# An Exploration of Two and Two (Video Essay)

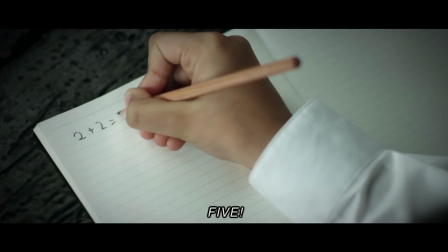[4:06]
To what extent will people sit back and accept the forces in power dictating their lives? Can we define the point when it becomes absolutely necessary to question orders?
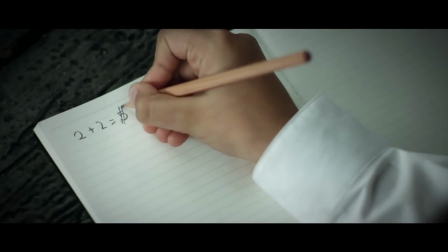[4:14]
These are questions I'm left with after watching this short. The director clearly thought of the message he wanted to send before structuring the rest of the story.
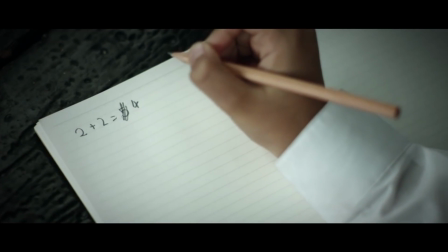[4:20]
When it comes to the structure of 2 and 2, I think it can be looked at through Raskin's 5 parameters of story design.
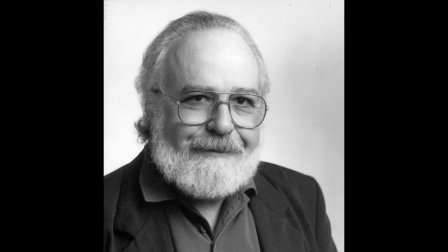[4:25]
Raskin identified factors that make film stories function optimally. He found it useful to work with pairs of properties that can be thought of as balancing or completing one another.
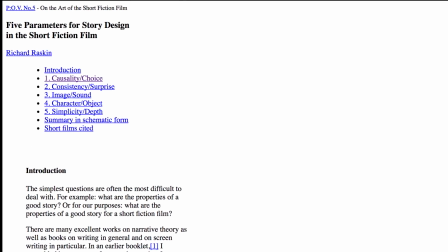[4:34]
Each set of properties constitutes a parameter. When the 2 components of a given parameter are both fully present in a filmic event, Raskin believes their interplay shapes and enriches that event.
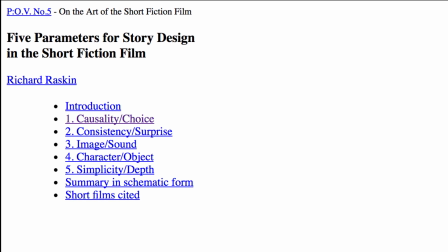[4:42]
When only one is present, or when they are out of balance, or there is no real interplay between the 2, he believes the filmic event will be that much poorer.
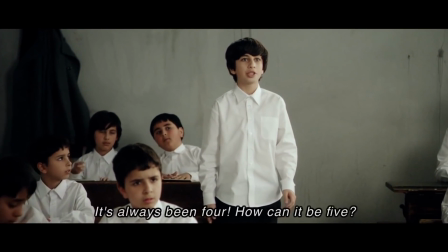[4:48]
If we apply these parameters to 2 and 2, we can get a better understanding of the story's structure and its effect.
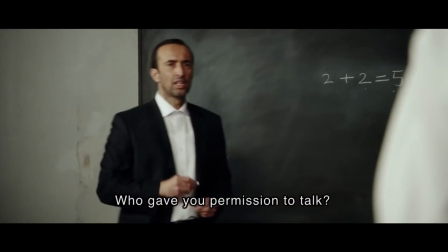[4:53]
First is causality and choice.
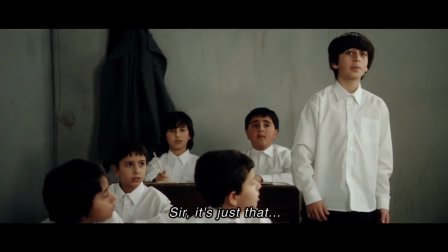[4:55]
What this means is causality flows from choices characters deliberately make. that make things happen are more interesting to the viewer than characters to which things happen. Main characters
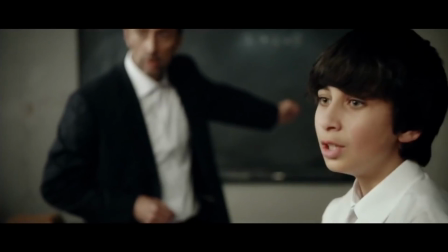[5:02]
So in 2 and 2, the teacher orders the students to follow what he says, gives the choice, or defy him.
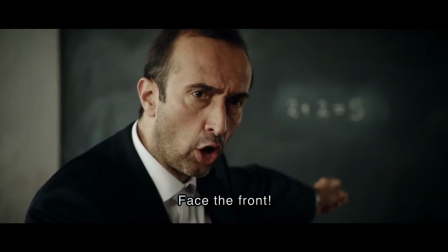[5:06]
In that respect, a causal relationship exists between the two events, since one person attempts to get another to change what he knows.
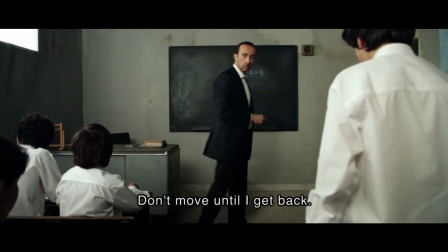[5:12]
But at the center of each event is a choice freely made by the person in question, which is to defy the teacher.
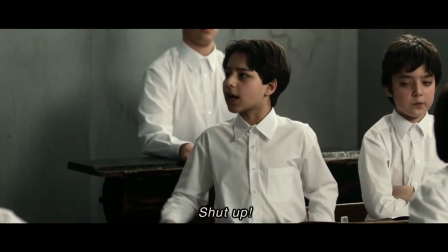[5:17]
This gives the audience pleasure, stemming from the student's deliberate and of free will choice not to believe what the teacher says.
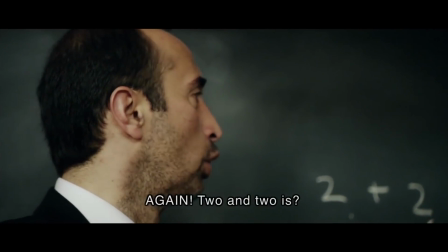[5:23]
Secondly is consistency and surprise. What this means is any character in a film should have characterization, a vital core of qualities that remain constant,
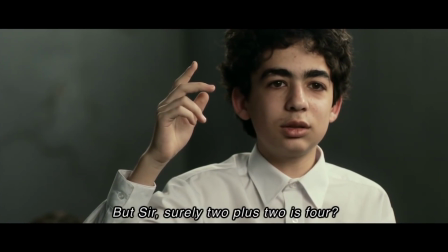[5:31]
but each consecutive act should be both surprising and yet fully matching with the character's definition already established.
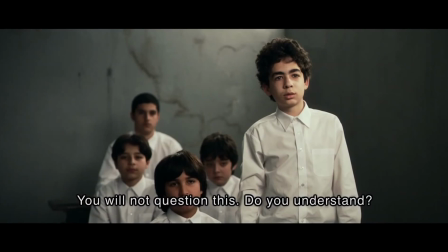[5:36]
The character's behavior should be as unpredictable as it is consistent. This is clear in 2 and 2.
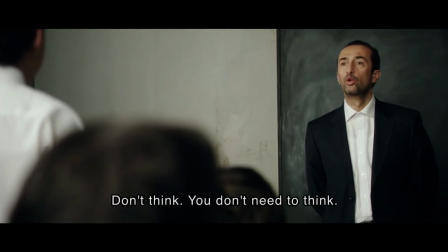[5:41]
If we look at the teacher's character, it is clear from the very start that he is a stern, powerful character,
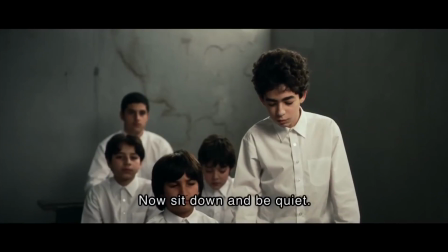[5:45]
and we know from the basis of the dialogue he has with the first student to defy him that he is an forceful and assertive person.
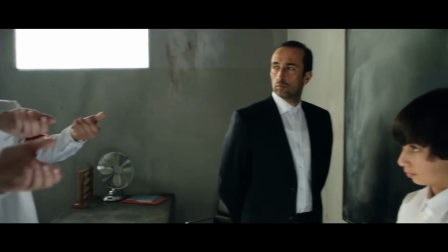[5:51]
Therefore, when the teacher orders the killing of one of his students, this is in his definition as a character.
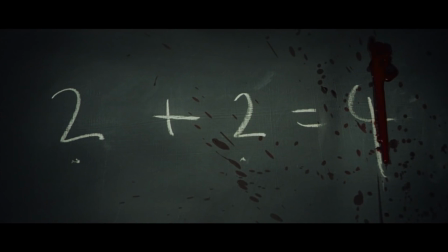[5:55]
At the same time, however, no one, neither we as viewers nor any of the other characters present, could foresee the killing.
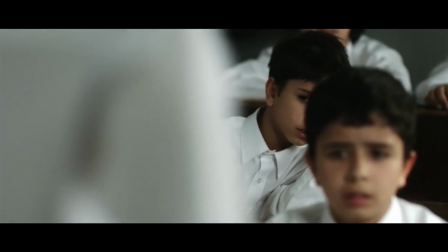[6:01]
In this respect, it exemplifies an action which perfectly balances consistency and surprise.
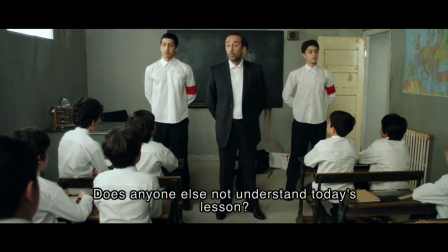[6:05]
Thirdly, there is image and sound. This is a pretty simple concept. It basically means that there should be a balanced dynamic interplay between sound and image. Action on screen has to be visually exciting as well as having auditory excitement. In 2 and 2, I find this concept isn't really used, as the only sound in the film is dialogue.
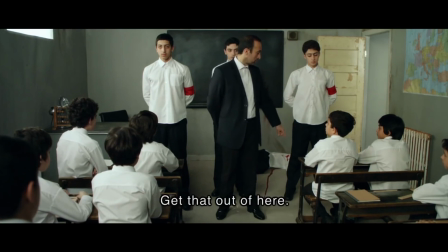[6:20]
There is no additional musical sound, but I don't think this makes the structure any less impactful, as I believe having just a raw dialogue and voiceover in the film really emphasizes the power between characters.
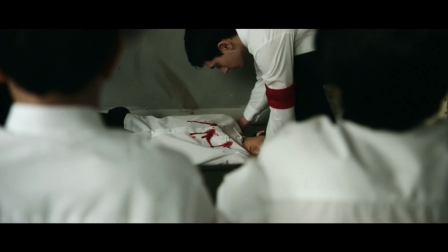[6:29]
Also, there are parts which are silent, which makes the action on screen more intense.
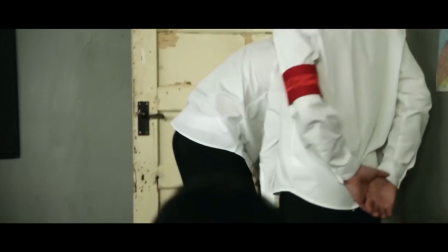[6:32]
It is also worth noting at this point that reducing the spoken component is a generally desirable effort with regards to story designs in film,
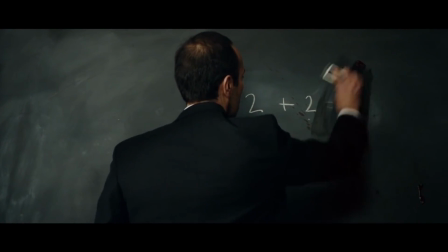[6:39]
which 2 and 2 does not, making the film feel somewhat uninteresting in certain points. Quaternary is character and object.
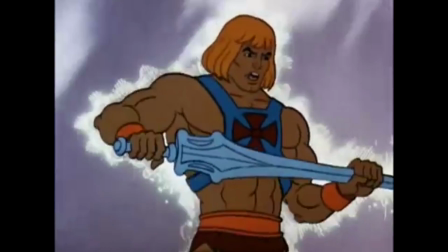[6:44]
This is when physical objects charged with meaning for their characters to bear important parts of the storytelling. In this way, inner experience and outer objects can be connected.
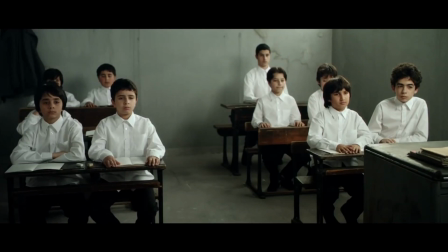[6:51]
2 and 2 fails at this parameter, as there is no object in the film, only a concept of 2 plus 2 equals 5.
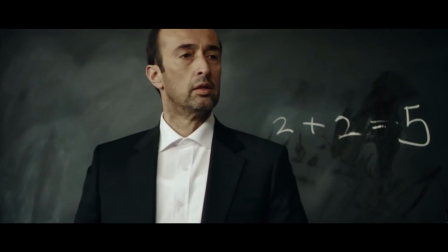[6:57]
There is no dynamic interplay of character and object, but it could be said that the object itself is the concept that brings subjectivity and physicality to the sum.
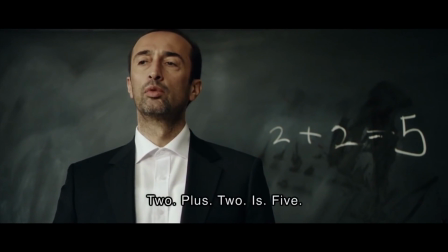[7:05]
As the sum has significant meaning in the film, it is charged with that meaning.
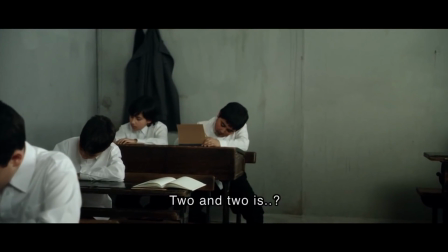[7:09]
It takes on and carries out an important role in the storytelling work of the film, acting as a catalyst for the political meaning behind the film.
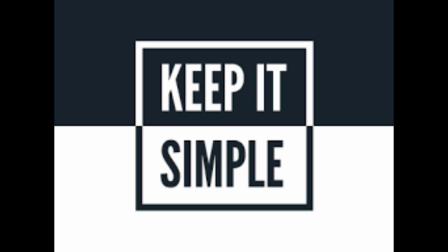[7:16]
Lastly is simplicity and depth. People sometimes assume that in order to have depth, a story must be complicated.
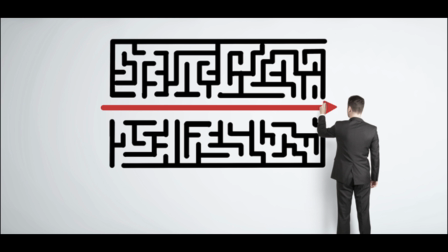[7:21]
Actually, simplicity improves the likelihood of depth. Films telling simple stories are most likely to be experienced by viewers as being deep,
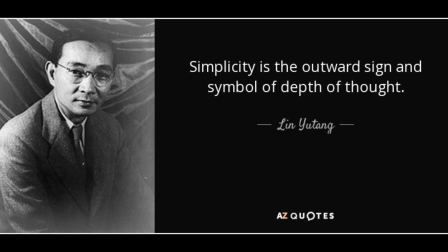[7:28]
because they leave a habitable space inside for viewers to enter and explore and construct meanings for themselves.
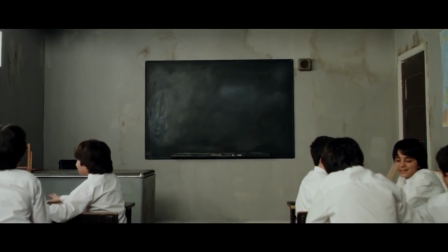[7:34]
This is something that 2 and 2 does to perfection. It takes a simple concept that 2 plus 2 equals 5, and if you deny that, you will be punished.
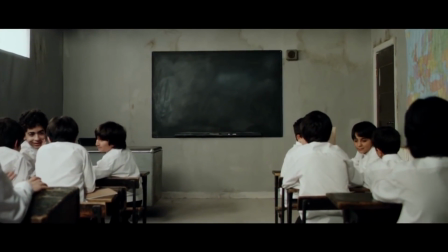[7:40]
Putting it in a school setting everyone is familiar with gives this underlying concept an undeniable amount of impact.
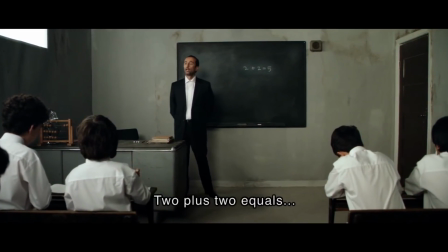[7:46]
The depth can be understood in terms of the depth of emotion the film inspires in us.
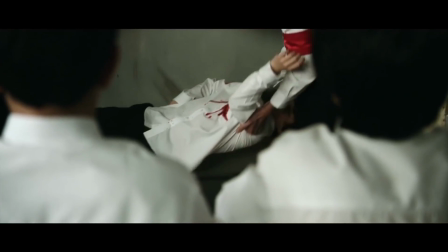[7:50]
When the student stands up for what he believes and ends up getting shot is a perfect interplay of simplicity and depth,
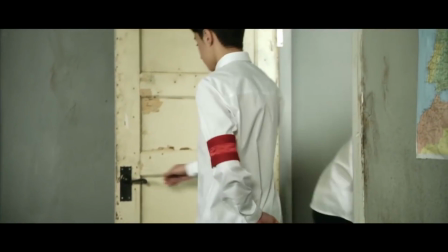[7:55]
with depth in this case referring primarily to the depth of feeling the heartbreaking scene evokes in the viewer. When all of these aspects are put into perspective from Raskin's and Poe's theories, we can see that the story is simple and clear,
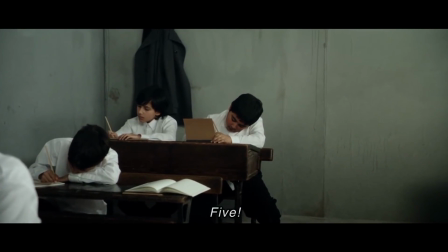[8:06]
allowing the viewer time and space to reflect upon and participate in the construction of the story.